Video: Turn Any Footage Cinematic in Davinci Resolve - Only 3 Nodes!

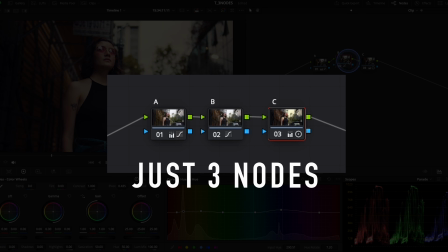0:00 Can you really get a cinematic color grade using just 3 nodes in DaVinci Resolve? You might think the result would be super limited, but trust me, you're going to be surprised.
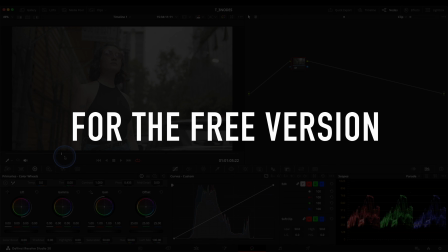0:08 And the best part? You can do this in the free version of DaVinci Resolve. No paid plugins at all.
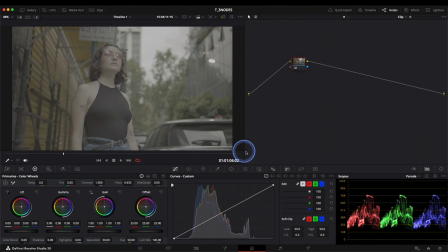0:14 All right, let's get to work. First thing, let's set up our project.
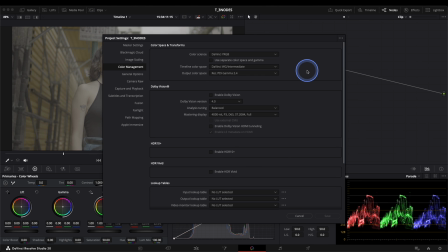0:23 Timeline color space, DaVinci Y RGB. Output color space, Rec 709, Gamma 2.4.
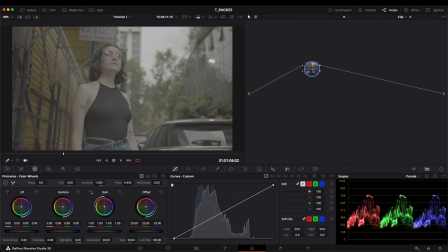0:32 Now we'll create only 3 nodes, and these are going to represent the 3 fundamental stages of our grade. Node A is our base transformation. Node B is where we will make our tonal adjustments.
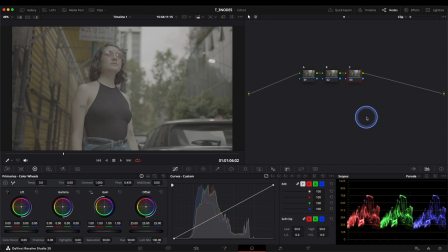0:47 Node C is where we build our final look. Keep your scopes visible the whole time. They are our guide. The most important thing is, don't push your signal beyond the limits. All right, let's go back to Node A. We're going to do our transformation manually.
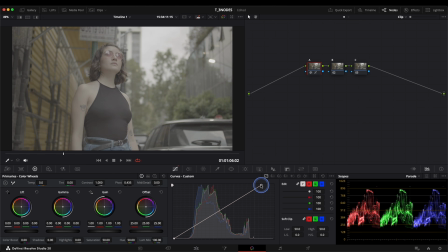1:03 Open the Curves panel. I'm going to lift the highlights until I see the signal getting close to the top of the scopes, but not clipping.
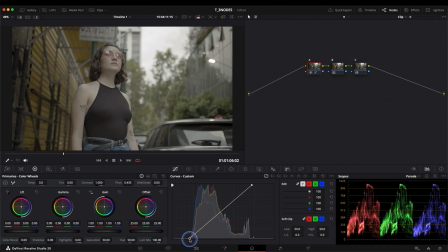1:10 Same thing in the shadows. So what we're doing here is expanding and decompressing our signal. Now, I'll shape the midtones by making that classic S curve.
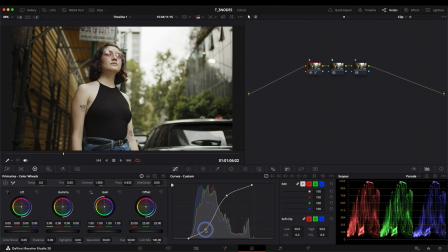1:21 This part depends a lot on your footage, so adjust it until it feels right, visually pleasing and expanded nicely in the scopes. For this shot, that's enough. Next, let's add some saturation.
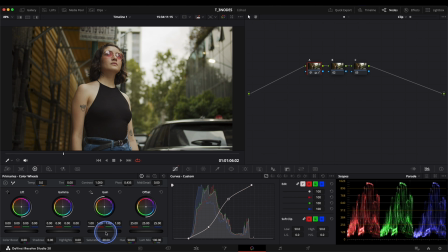1:45 Around 68% works well here. And I'm also adding a touch of color boost. Color boost only affects low chroma areas, so it adds this really pleasant vibrancy. This technique relies more on your taste and feel, since we're not being super technical here.
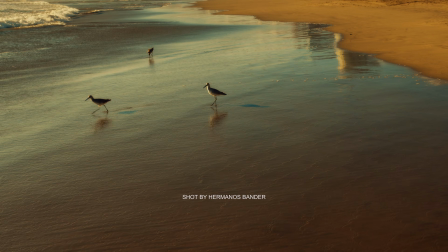2:02 And honestly, that's what gives you freedom to explore looks. This is how the pros learn, experimenting.
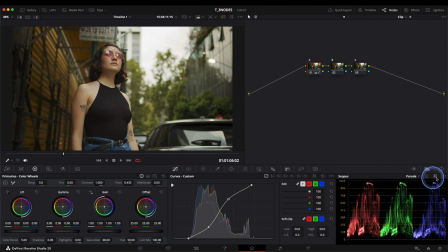2:09 Now let's balance things out. Look at the vector scope. You'll see a cluster of your signal there.
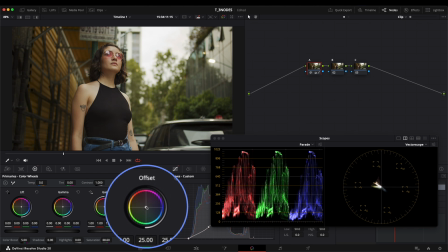2:16 One of the best tricks is using offset and moving the entire cluster toward the center. Now our image has a more natural balance. And the most important rule, skin tones first.
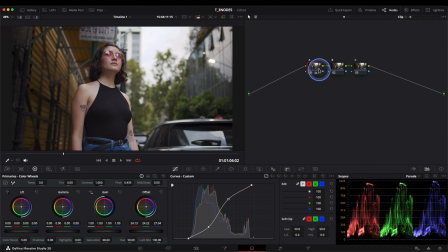2:27 If the skin tones look off here, it's going to be very hard to fix later. I'll tighten the shadows just a bit more with the curve. Let's go to Node B. Here we'll use hue versus hue. This part is fully creative. This is where you shape the character of the image.
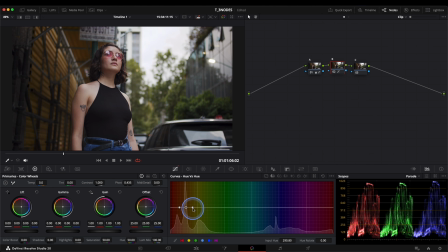2:45 I'm pushing the yellows slightly toward orange to get nicer harmony in the warmer tones, but being careful not to break the skin tones. Great. I also want to shift the green slightly toward a more yellow tone. This helps us achieve a more unified color palette. An image that feels artistic and professional is often characterized by a smaller, more cohesive set of colors that complement each other. That's what we're refining here, making sure the tones feel more unified across the image.
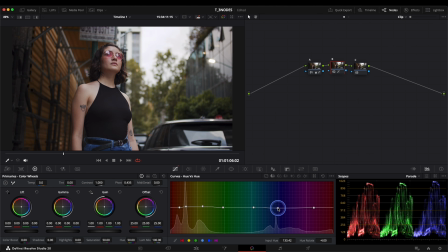3:18 Now I'm shifting the blues slightly into cyan. This starts to resemble that classic Kodak 2383 film feel. A little adjustment here. Yep, that works really well.
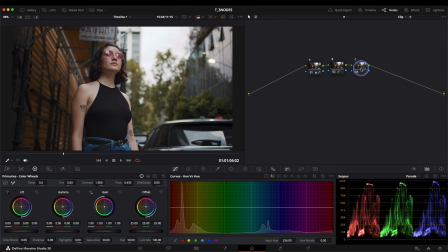3:38 Now, Node C, this is where we build our look. I want to show you a really precise way to do this. We're going into color bars. In Lift, I'm raising the blue channel just a touch.
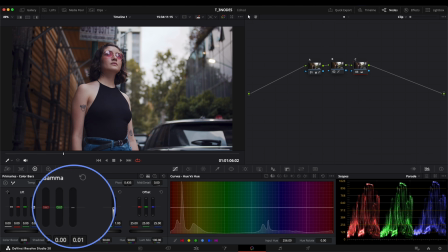3:54 Then the same thing in Gamma. This gives us cooler midtones and shadows. Now in Gain, I'll do the opposite. Bring blue down just slightly. That warms up the highlights. And this warm, cool contrast is exactly what we're aiming for.
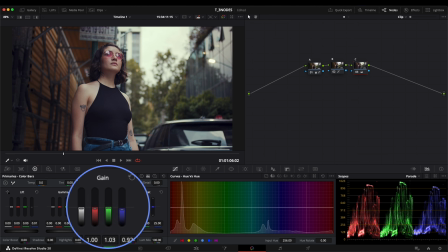4:09 I'll also raise green a tiny bit in Gain. This adds a subtle tint in the brightest areas, really reminiscent of analog film. Let me rebalance Gamma a bit. And I'll add a bit more warmth.
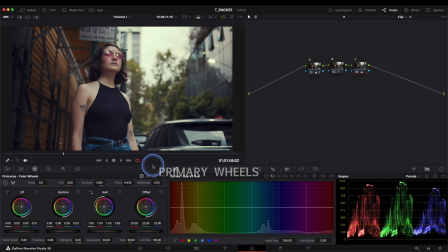4:27 There's a slight yellow cast now, so I'll nudge Gain toward magenta, just a little. And drop Gamma brightness slightly to make it more pleasant. Perfect.
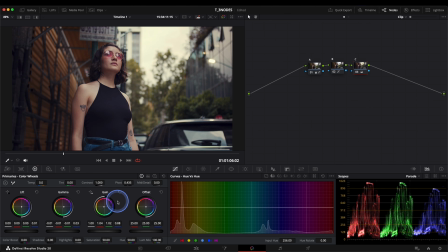4:45 And now, a bit of contrast in the same node to give it character. Nice. We already have an amazing look.
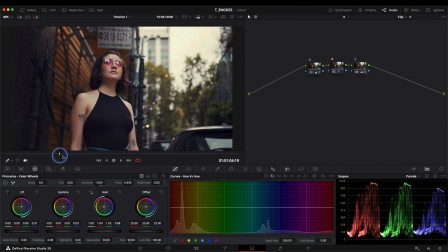Skin tones usually come alive when we enhance the reds. I'll return to our node B. So I'm going into hue versus sat.
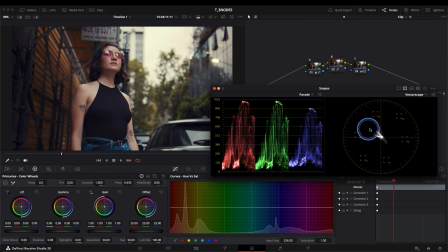5:13 We check to make sure everything is moving in the right direction.
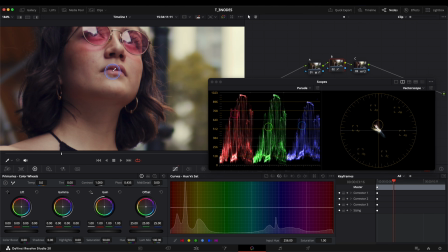5:18 Using the eyedropper to isolate the lip and skin red range, and increasing saturation a bit.
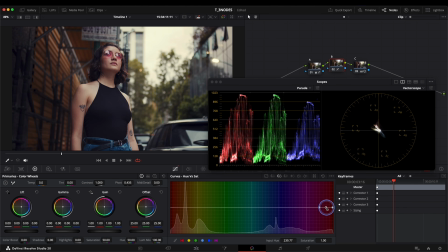5:24 That immediately brings life to the face. With this, we're all set. Always make sure the skin tones sit right on the skin tone line in the vector scope.
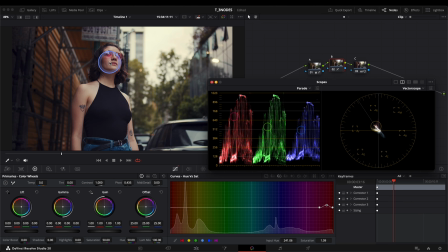5:42 Perfect. Now I want to deepen the blacks and give the image more dimension.
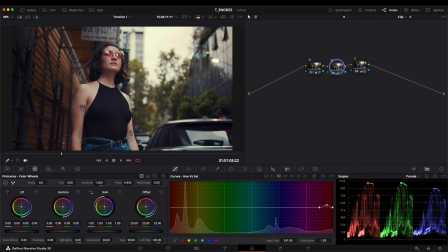5:48 A professional grade always has well-balanced blacks. I'll return to our node C. So in log wheels, I'll lower the shadow areas very carefully.
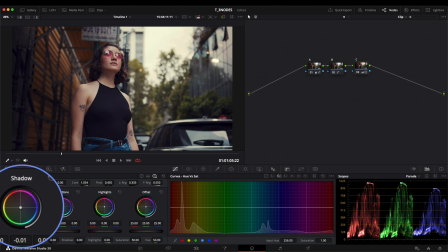6:03 And I'll shift the color toward the oranges to neutralize the shadows. We can see that adjustment clearly here in the parade.
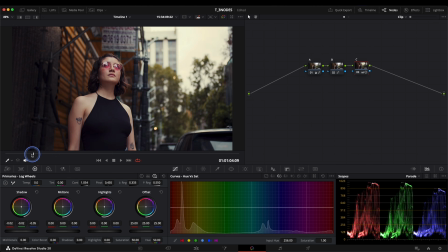6:14 Don't try to make your scopes look mathematically perfect. The image should feel natural. A slight tint in the shadows is okay, as long as it's subtle and intentional.
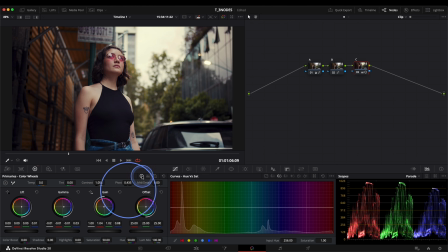6:27 Now I'll reinforce the look globally with the primary wheels. Push gain slightly toward orange. Push lift slightly toward cyan. Then lower lift a bit to deepen contrast. This way, I reinforce the look a bit and push the overall contrast just a little further.
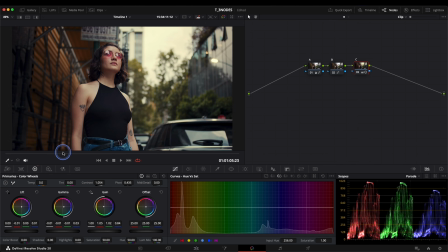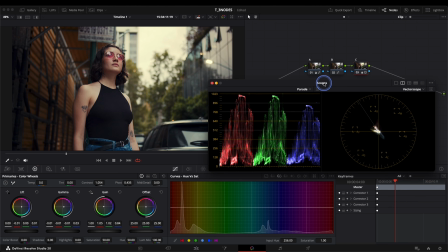7:00 Check the scopes. Everything is in place. No clipped highlights, color is balanced, and yeah, there's a slight cast in the shadows, but it works.
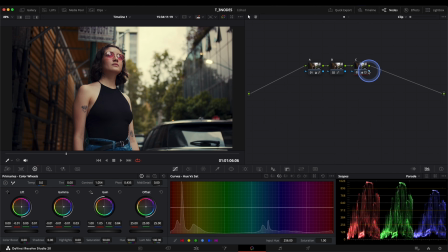7:10 It feels natural and filmic. We achieved a beautiful cinematic look with just 3 nodes. And remember, this technique is amazing for learning and experimenting.
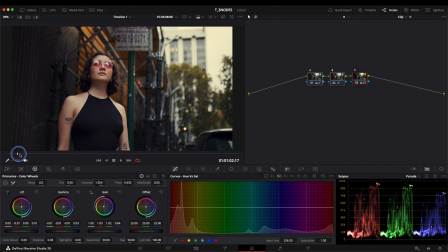7:21 Doing this helps you really understand each tool. But if you want to learn a full professional standardized grading workflow,
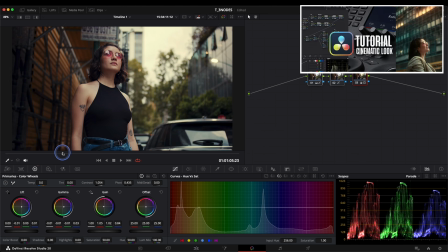7:28 you can check out our Cinematic Color Grading Masterclass, where we break down the entire process step by step.
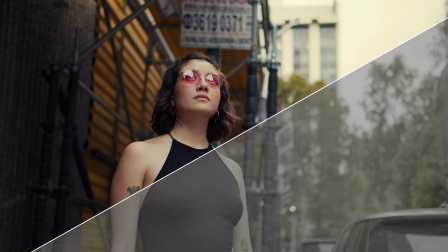7:34 If you enjoyed the video, please leave a like and subscribe to our channel. Your support really helps us keep creating and sharing more content.
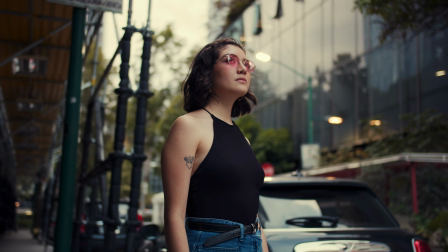7:41 As always, keep creating. See you soon.